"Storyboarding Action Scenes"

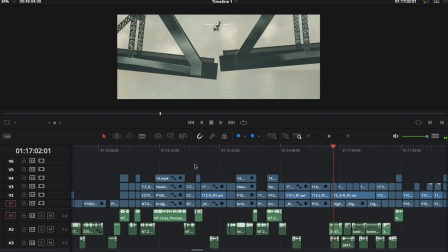(4:08)
That all came from just doing really like careful storyboarding.
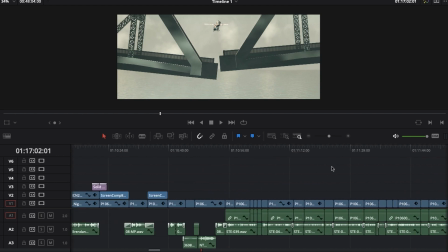(4:13)
And so like that was really important for the process. And that's what made it all possible to do scenes like this.
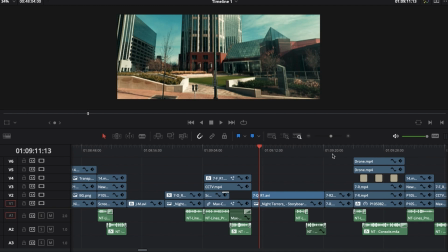(4:19)
So I'm just like, I can't say enough how important it is for my process to storyboard.
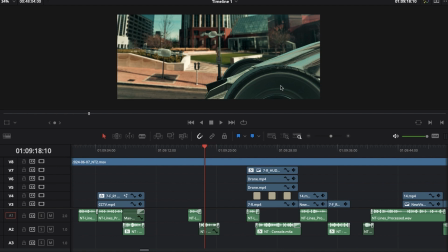(4:26)
But like there are differences, like in angles. Like this shot, the night terror is coming in from right to left. He's moving in that direction, and then the drones are coming out that direction as well.
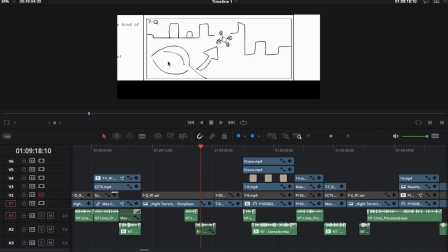(4:38)
But in the storyboards, it's the other way around. Is the night terror is coming in from left to right, and then the drones come out that way.
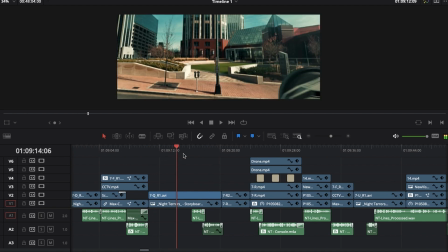(4:44)
And so that's just a decision I made while I was editing, just to kind of reverse the shot, because to me that just like kind of made more sense with the direction of the scene,
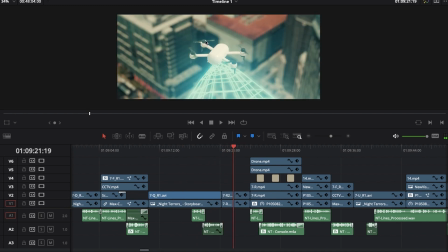(4:53)
with meshing it with some of the like This is like Google Earth background and then CG drones on top of that. So I mean, there's a lot of different elements that are all being combined for shots like this.
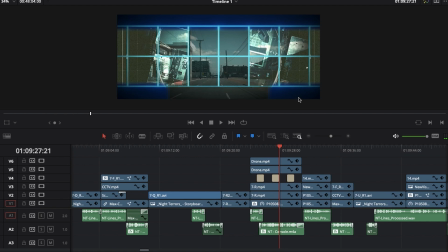(5:05)
This is like a live action B-roll with Google Earth overlaid on top for the drone footage.
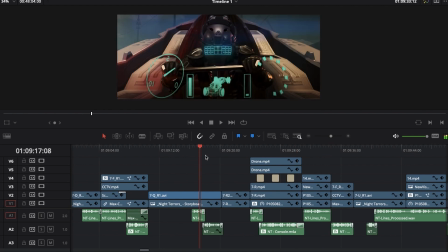(5:10)
So there's a lot of stuff like that happening. But anyway, it's just like the point is like for storyboards, it's not important how it's framed.
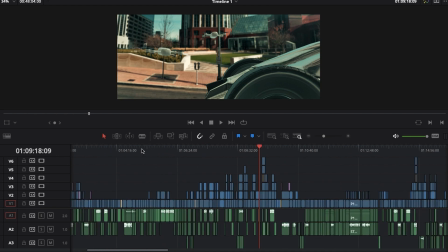(5:17)
That's true with all the dialogue scenes as well. Even though I storyboarded everything, it's like I would change the direction of like things as I was filming,
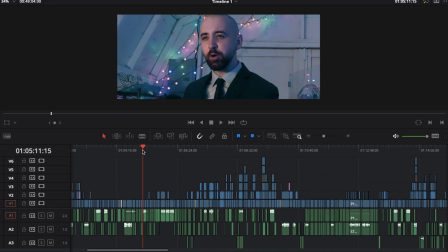(5:25)
and maybe I would even cut out shots here and there and kind of like simplify the blocking. But like the blocking wasn't necessarily the important thing about storyboards, and I did do a lot of the blocking for storyboards. But what was most important was the timing, the pacing, knowing what is the minimum viable product, basically.
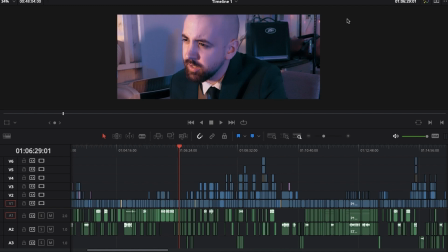(5:41)
Like if I just filmed these elements, what can I get away with showing in order to tell the story,
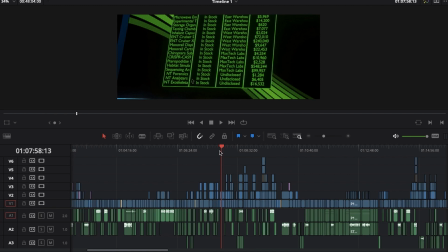(5:46)
and just like quantifying like, I know I can make this movie if I get these shots,
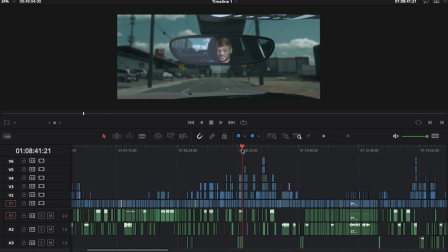(5:52)
and I can do these shots this way, right? That's what's important about storyboards, and that's it.
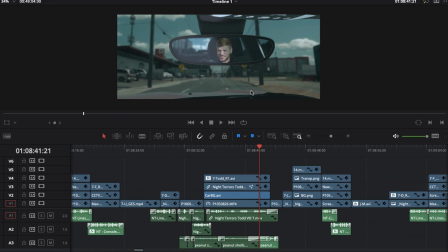(5:59)
So anyway, let's talk about this shot.
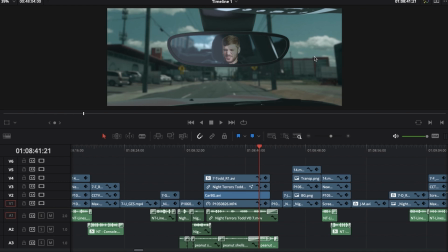(6:01)
I just want to bring attention to it, because this is another just like looking at all the elements in this shot, because this is like a visual effect shot. Nathan filmed remotely,
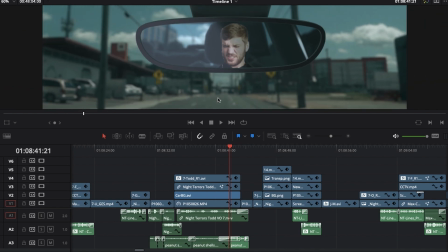(6:12)
and so like this is like him against like a white screen, and so first of all I had to pull a Luma key to separate him from his background.
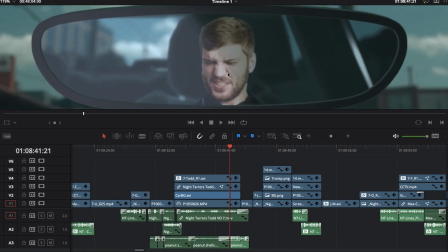(6:20)
And then let's just break it down element by element. So directly behind Nathan is a CG car background.
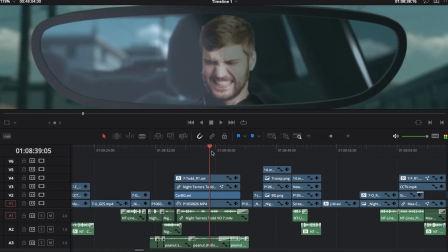(6:26)
Behind that is, like footage I got of the B-roll of moving through the city, which is played in reverse.
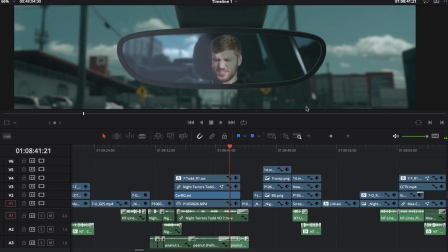(6:35)
And then in the actual background, it's played forward. And it's the same shot.
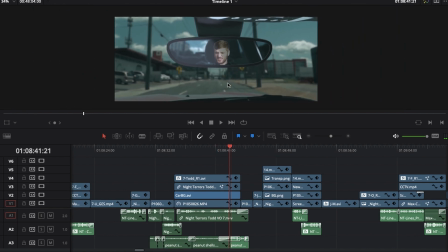(6:39)
And I hope that you can't tell that, like, I think like because it matches like mostly and it's moving different directions, like it works.
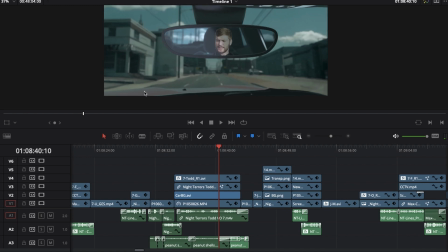(6:48)
And then, like, of course, over that is the CG car with the hood visible, and, like, this is a CG rear view mirror, right?
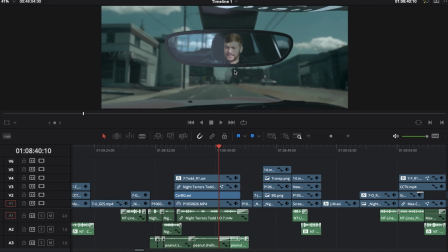(6:57)
So it's like there's a lot of different elements here at play in order to make this possible. But I think it totally works and sells it, and, like, it's just something that, like, I don't know, like, to me, like, I don't bat an eye at for the storytelling of the film. Like, I can look at this and I can tell you, like, yeah, like, it looks fake. It looks like a composite of all these elements.
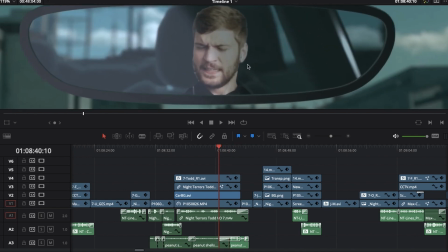(7:17)
I can see that there's kind of like light matte lines kind of around Nathan.
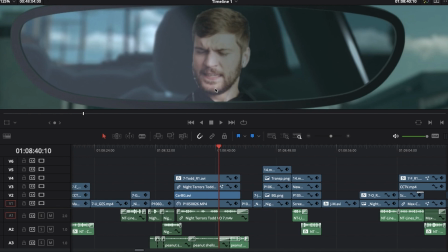(7:21)
You can tell that like, some of like the tilt shifting of the camera doesn't quite match for all the elements.
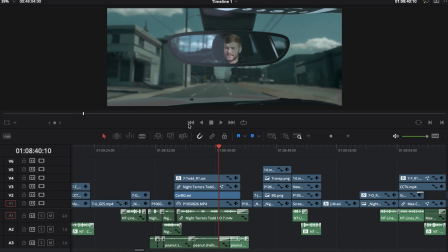(7:28)
But it's also like for the purposes of the storytelling, it's like I think you just kind of buy that like you get this like precise, like, you're able to move down the street in the way that the car needs to while getting,
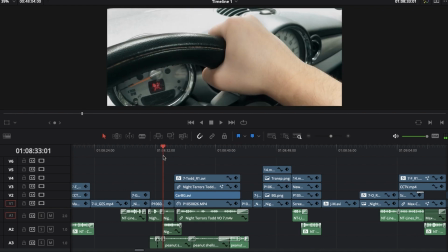(7:41)
visual of the actor, and they're able to act without driving. And it's combining with like footage of my hand in the car, just because like Nathan was remote,
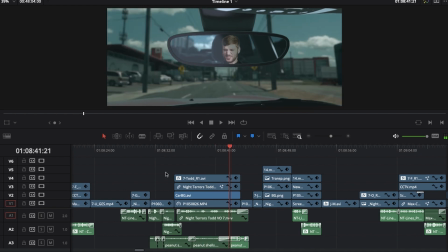(7:50)
he was performing in Oklahoma, and I'm like, if I wanted an extra shot, then I had to film my own hand, and I'm like, I hope it just matches as well as it can. Nathan of course transformed into the Raven, so it's like a lot of that is like, oh, how on earth do you go about doing a scene like that remotely?
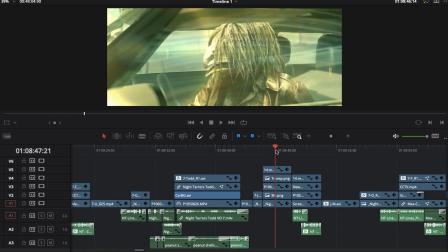(8:07)
And I think it works. And the next time we see him, we see the Raven in full costume.
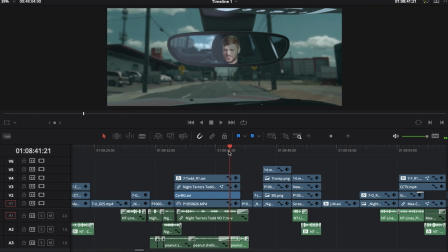(8:12)
So it's a little bit like just kind of cutting between things and just hoping it all meshes.